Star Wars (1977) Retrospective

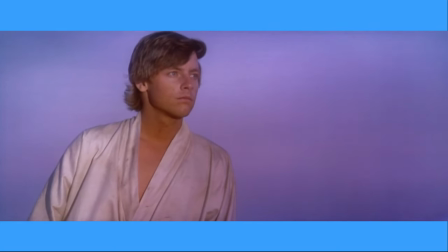Star Wars, as I just mentioned, is often described as a modern-day fairy tale following the narrative structure of Joseph Campbell's Hero's Journey.
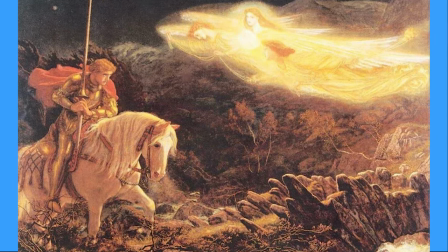This framework outlines a universal pattern found in many myths and stories, where a hero embarks on an adventure, faces challenges and ultimately returns transformed.
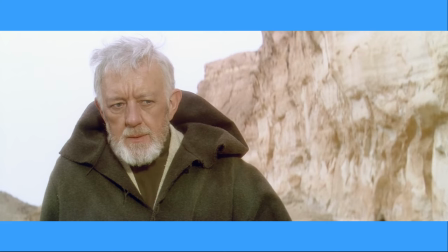In this retrospective, we will analyse Star Wars through the lens of the hero's journey to explore how it functions as a contemporary fairy tale,
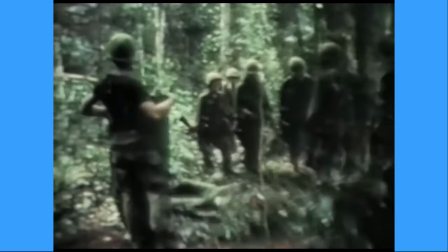while also delving into Lucas' real-world inspirations and the behind-the-scenes and moments that brought the film to life.
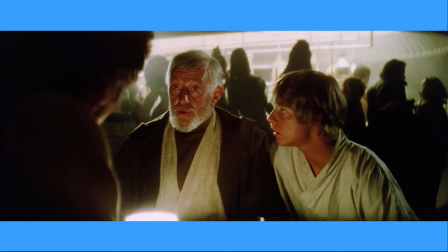By examining key elements like the call to adventure, the presence of mentors and allies, and the hero's trials and transformation,
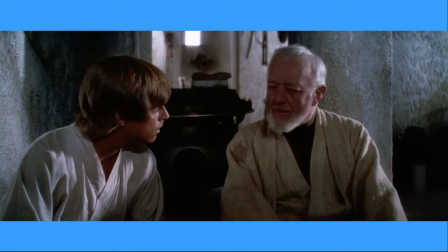we will uncover the timeless themes and storytelling techniques that have made Star Wars a beloved classic across generations.
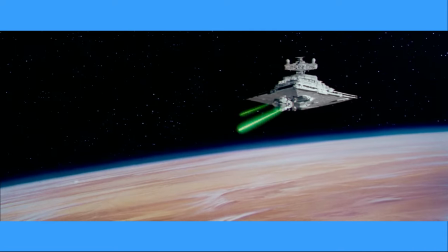Let's get started.
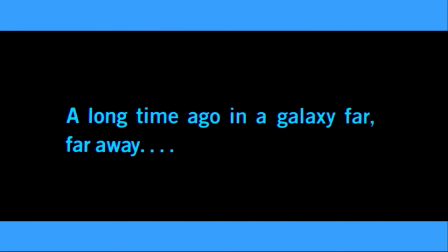Star Wars opens with the iconic text, A long time ago in a galaxy far far away, immediately establishing a fairy tale influence. Lucas described this influence as a compilation of dreams, using them as history to create a new one.
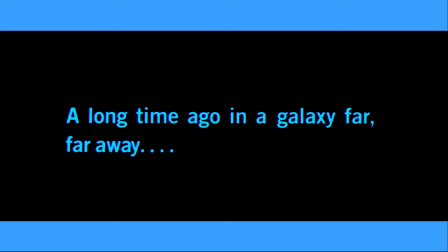This text immediately shows the setting as distant in time and space, creating a sense of timeless mythology, appealing to the feeling of escapism and grandeur. The bold Star Wars text following the introduction reinforces the film's cinematic style, acting as a bridge between the fairy tale preamble and the impending space opera adventure.
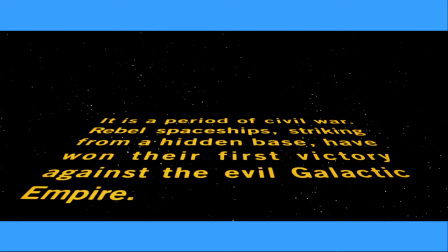The title and opening crawl pay homage to Lucas' love for adventure serials, efficiently providing exposition in an episodic storytelling style.
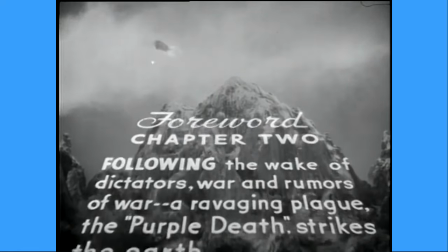Inspired by Buck Rogers and Flash Gordon serials, the scrolling text introduces the galaxy's state,
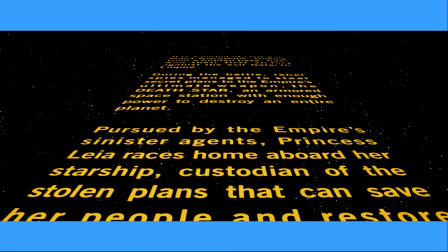key players and the conflict between the Rebel Alliance and the Ecclactic Empire, without overwhelming the audience.
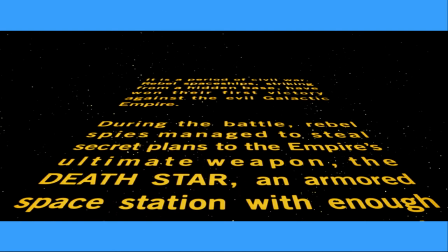At this stage, all we need to know is that there's a civil war between the Rebels and the Empire.
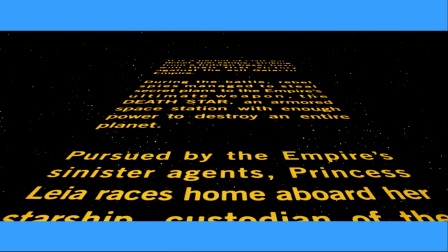The Rebels are on the run after acquiring the plans for the Empire's new space station, the Death Star.
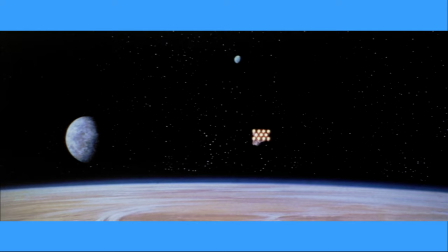As the crawl concludes and the camera pans to reveal the vastness of space, the adventure starts with rebel ship desperately fleeing the approaching star destroyer.
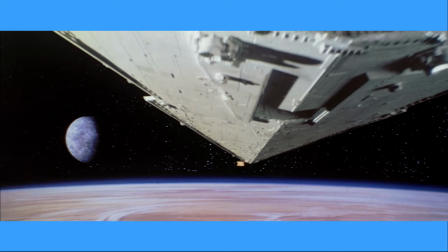Already, visually, we understand the dynamic of the conflict without a single word spoken, emphasizing the overwhelming power of the Galactic Empire.
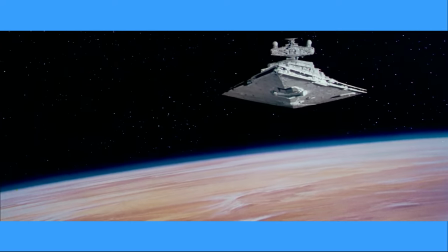The rebels find escape impossible as the star destroyer immobilizes their ship.
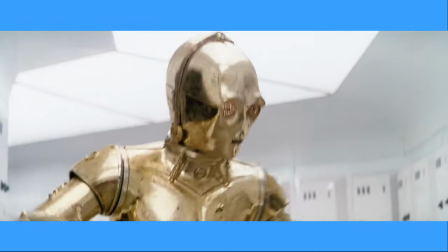Inside the ship, the rebels scramble to defend whilst two droids, C3P and R2D2 take center stage, attempting to escape from the captured ship.
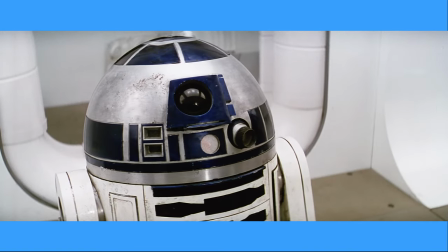Their introduction is fantastic, introducing a human-like element from the unlikeliest of places.
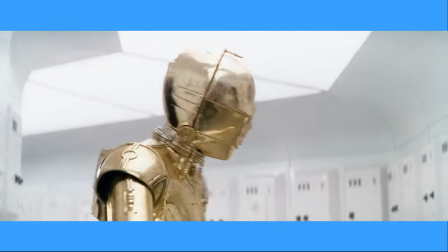The banter and camaraderie between these two humanise the story, inviting the audience to embark on an epic journey through the lens of characters beyond traditional human protagonists.
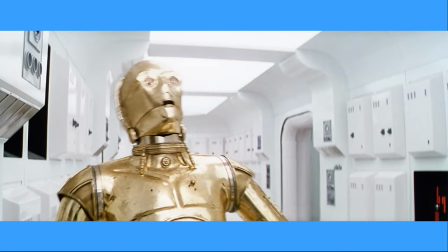The film further humanises the droids by portraying their attempt to escape from the besieged rebel ship, implying a sense of self-preservation and value for their existence.
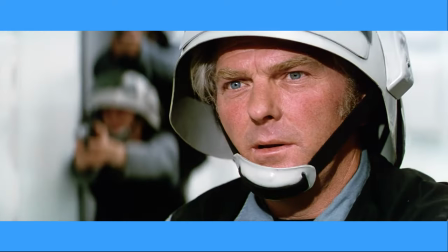This injection of humour and character dynamics admits the chaser's intensity adds depth to the narrative,
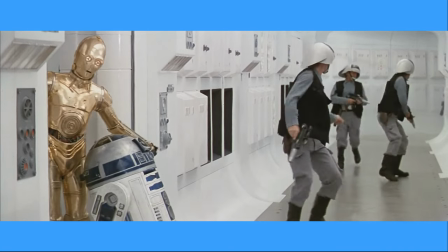making the galactic adventure not only epic, but also resonant on a more personal level.
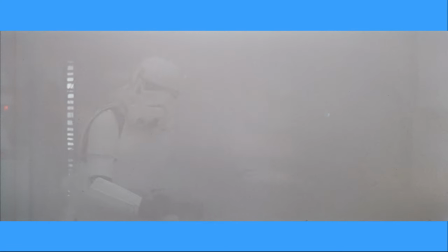After capturing the ship, the Empire efficiently destroyed the rebel resistance, culminating in Darth Vader's dramatic reveal.
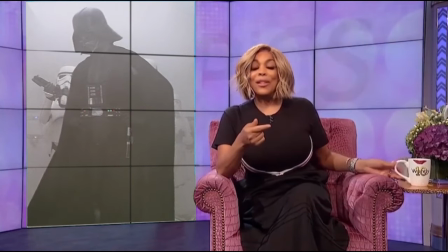She's an icon, she's a legend, and she is the moment. Now come on now.
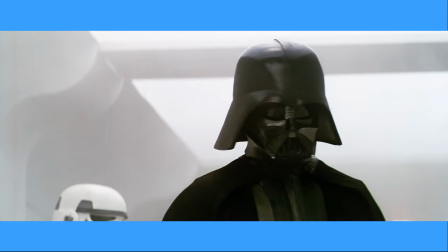Vader's ominous presence, his black suit against the rebel ship's stark white walls, accentuates the imminent threat.
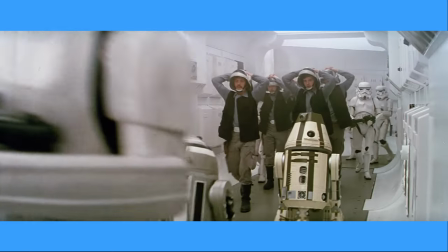The Empire's ruthless entrance provides an excellent opportunity to explore the allegorical layers of the Empire in the Star Wars narrative. George Lucas openly acknowledged infusing his political views into the films, stating in a 2005 interview with the Boston Globe,
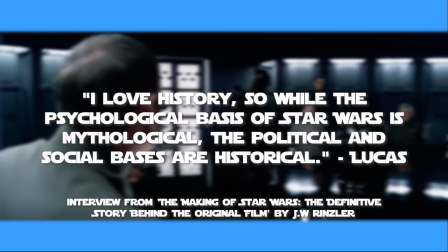I love history, so while the psychological basis of Star Wars is mythological, the political and social basis are historical.
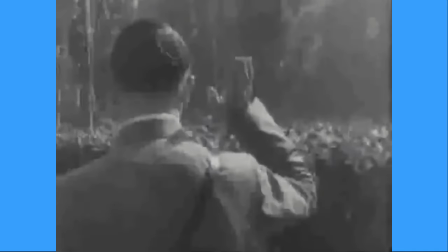The most evident allegorical comparison is with Nazi Germany, where the Emperor mirrors the head of state, wielding absolute control.
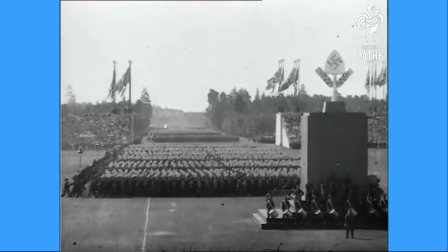The Empire's industrial apparatus sees individuals as expendable assets, reflecting a militaristic regime.
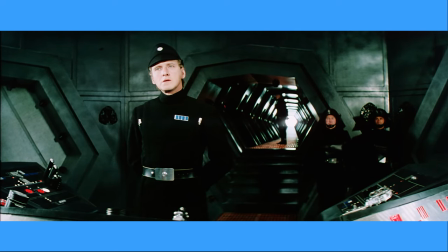Subtle racism manifests in the Empire's preference for humans over diverse alien
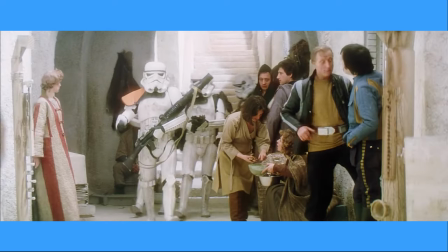species and the term stormtroopers draws inspiration to the Nazi's parliamentary wing.
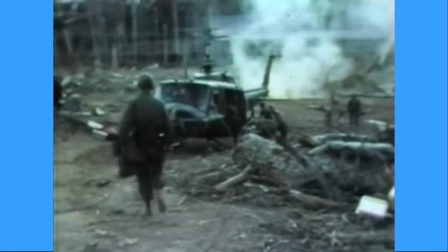However, Lucas's strong views on the Vietnam War add another layer to the Empire's allegorical significance.
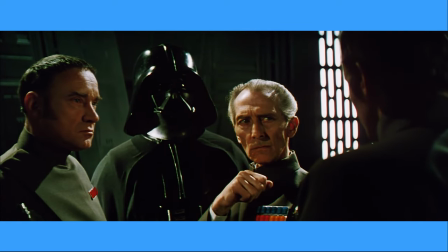In his perspective, the Empire conveys Lucas's view on America at the time. Or, more accurately, the Empire represents Lucas's fear of where the US was heading.
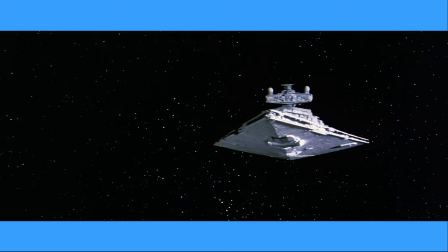The Empire symbolizes unchecked government power, embodied by the military-industrial complex of the Death Star and Vader's authoritarian war.